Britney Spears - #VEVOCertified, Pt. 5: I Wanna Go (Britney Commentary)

With I Wanna Go, my goal was to basically tell a funny story and to do something really different.
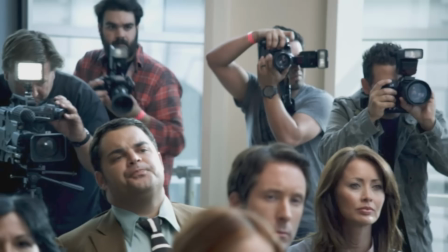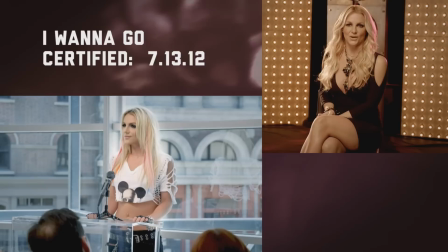[0:20]
It was interesting. They were really good actors and actresses there playing the parts of the press.
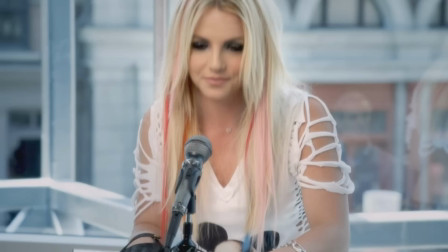[0:27]
So it felt like a mini-movie as we were there doing it.
Yes, it is. Brittany, can you confirm reports that you're pregnant with Brad Pitt's love child?
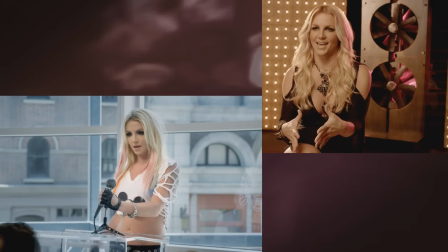[0:34] That is false. It's quintuplets. Brittany, Brittany, is this you...
It's something different than anything I've ever done because it's kind of like,
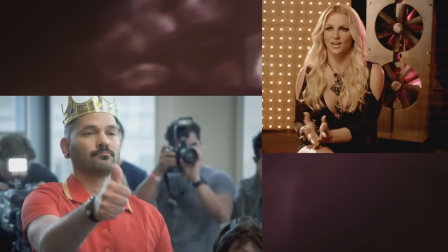[0:41]
it's dry humor and it's really kind of different and just still kind of character driven,
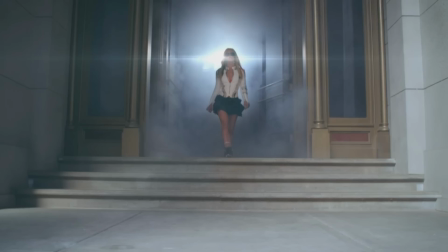[0:49]
but it tells a story, which is kind of funny.
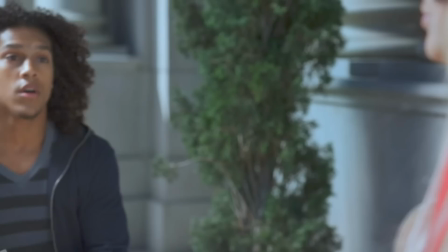[0:57]
We were on a studio set as we filmed that.
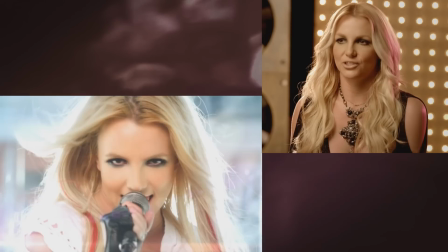[1:02]
That's one of my dancers. He toured with me. His name is Luke and he actually, he teaches my children now dance.
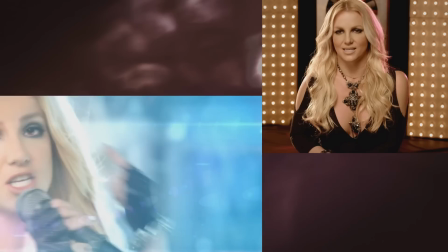[1:10]
The scene where it appears to be like I'm frisking my dancer, I didn't really actually frisk him.
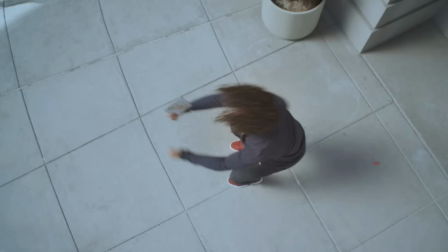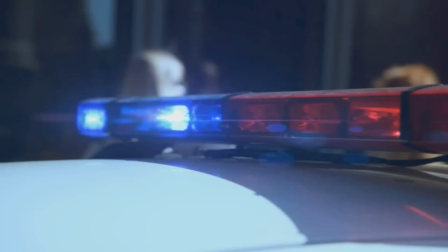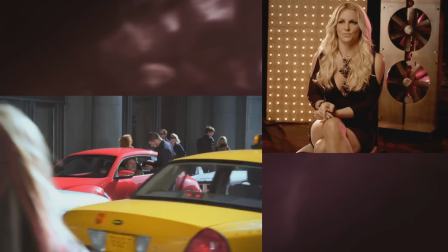[1:32]
He's one of my dancers as well. His name is Adrian. I wanted him to be the cop because I felt like he would look like a cool cop.
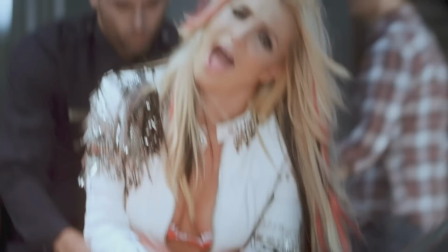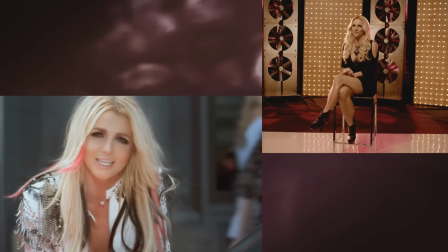[1:48]
When I release a new video, I'm always like a kid in a candy store. I get so excited, you know, because there's so much thought process that goes into, you know, your work and what you do.
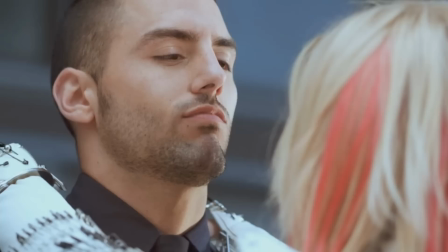[1:58]
So it's a lot of fun.
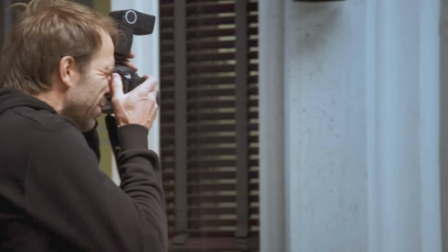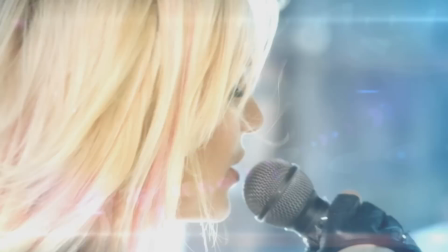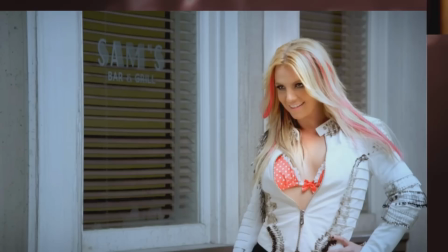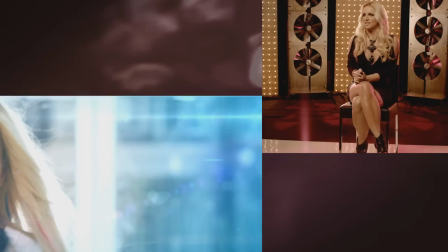[2:23]
I like to be behind the director's chair and just to be on the same page with him to make sure the story or whatever story we're telling is going to make sense.
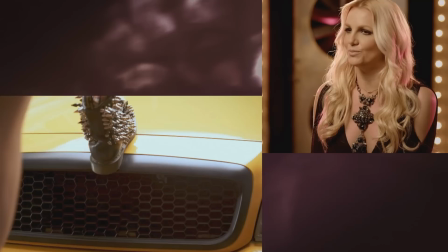[2:31]
There have been times where it just wasn't just right and we had to keep doing it until it was perfect.
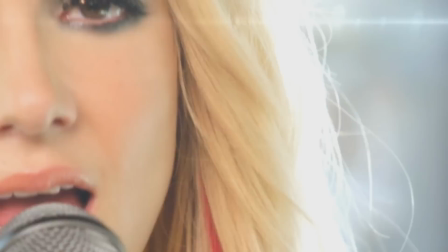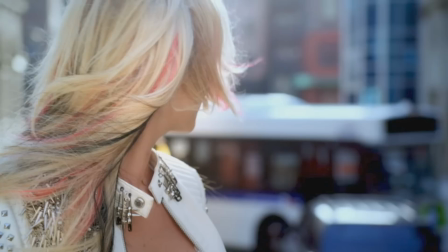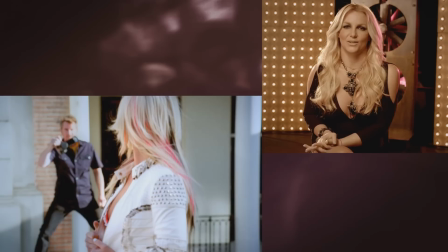[2:47]
And I think it was actually getting really cold at this point and I kept on having to get on top of the car and I was like dreading it every time.
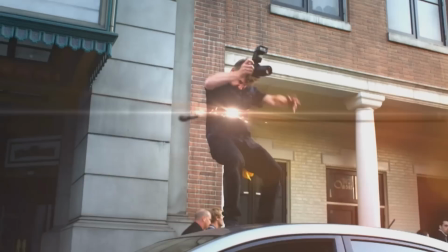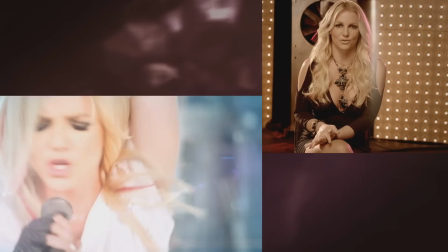[3:01]
When I had to whip the mic around, I was actually using a What You See, but they did it in post, using special effects to make it look more realistic.
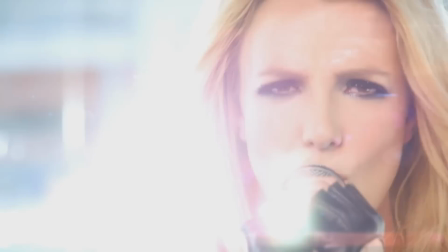[3:08]
The whole effect looks really cool.
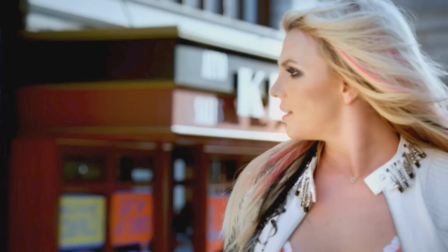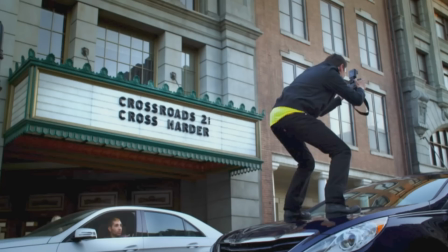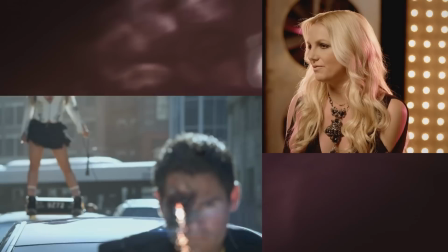[3:20]
When I think about it, you know, I had so much fun making each video that I've done. I love doing videos.
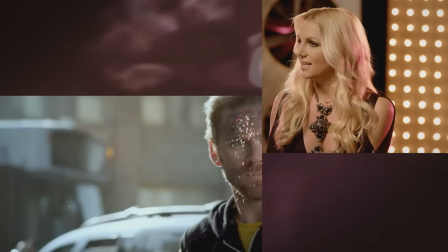[3:25]
It's one of the things that I love most about what I do and just being able to be a creative in
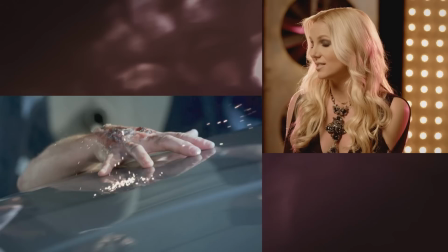[3:31]
that whole process with the directors and stuff and finding the best directors it's it's a lot of fun